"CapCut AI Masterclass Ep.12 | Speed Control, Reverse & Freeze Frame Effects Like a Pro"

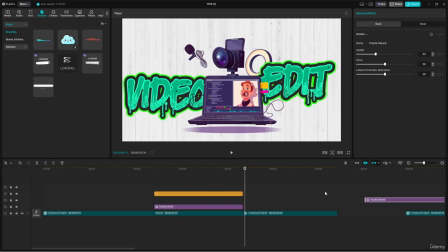[8:39]
Now I'll reuse one of my saved effects. It's a purple effect.
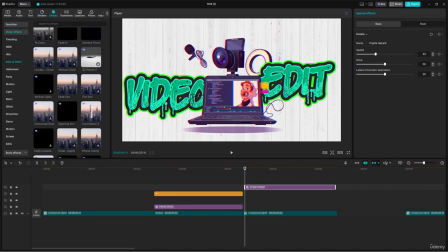[8:46]
I'll search its name.
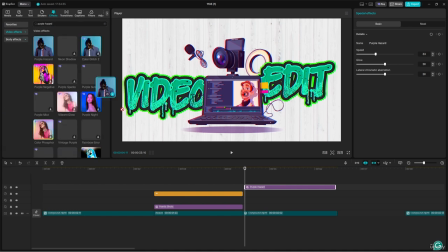[8:56]
Delete the old one and apply the new effect for a cleaner result. I use these final effects only a few frames. The reason is that this video has a promotional purpose and
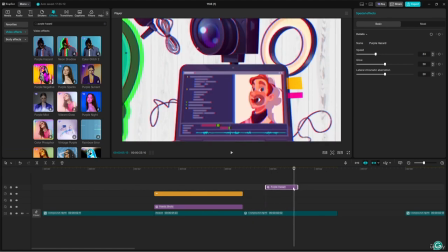[9:13]
needs to feel energetic and motivational in order to attract the audience.
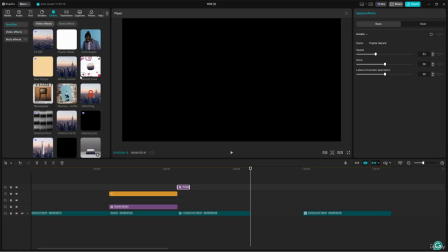[9:22]
At the end of the video, I use the TV off effect because it abruptly concludes the video,
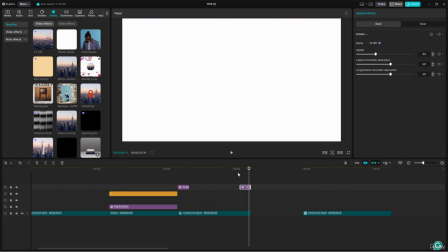[9:28]
keeping the viewer's mind engaging with the rest of the content. If you use this type of effects in your educational demos,
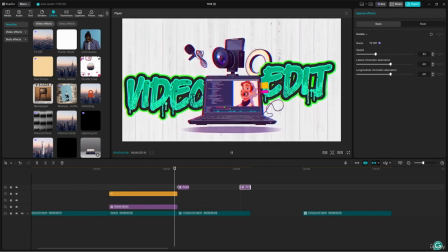[9:37]
there is a high chance that viewers will be motivated to purchase your course.
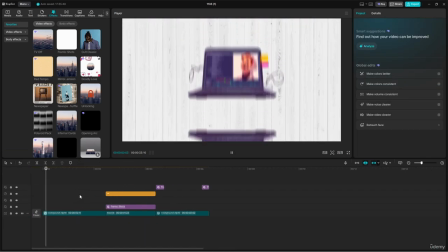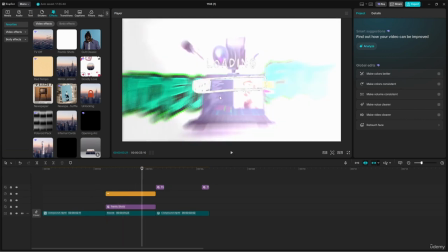[9:48]
Great job! See you in the next lesson.